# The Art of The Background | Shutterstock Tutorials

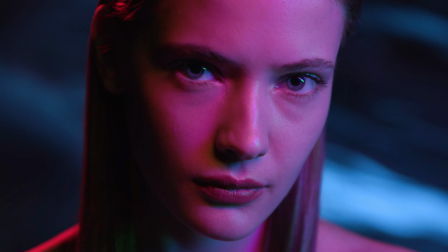4:04 Here's another portrait style shot of just a model looking into a camera, and we have this cloth moving in the background, which again makes this shot a little bit more dynamic, but it's not too distracting. Now obviously lighting is a huge part of cinematography. Both natural and artificial light can be used easily in backgrounds to enhance a shot.
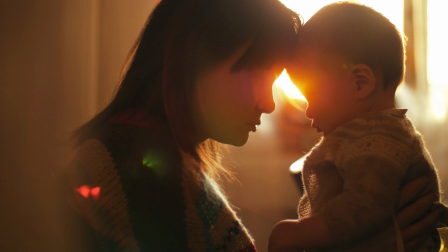4:23 Something as simple as placing your subject between your camera and a setting or rising sun is going to give your shot a lot of depth.
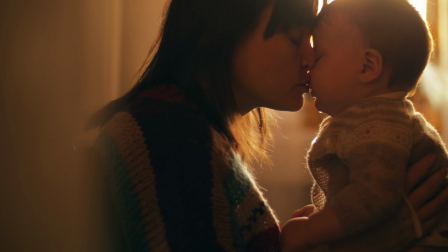4:29 The placement of the sun in this particular shot gives us a much more compelling look. With the morning sun shining through the window, both the baby and the woman here have nice rim lighting.
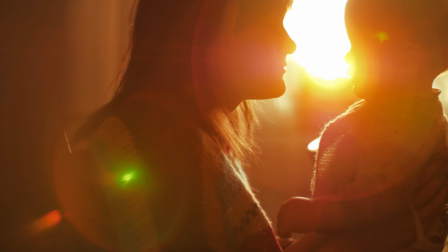4:37 And we have this nice flare here. When the sun is revealed, we can't really see the details of their faces.
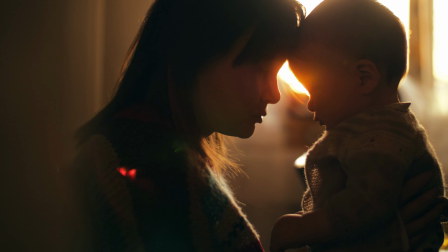4:42 However, when the baby's head blocks the sun, we can see the details. And it just gives us this nice warm atmosphere.
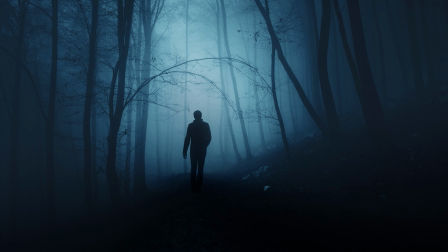4:48 And you don't always need to use the direct light for a great look. This particular shot works well because we have our bright background in contrast with a dark foreground. It gives us this silhouette, and we can quickly and easily see our subject standing out. Definitely adds the atmosphere to the shot. Okay, I hope you enjoyed the tutorial. If you did, be sure to hit that thumbs up button. And if you want to see more content like this, as always, be sure to subscribe to the channel and hit that notification bell.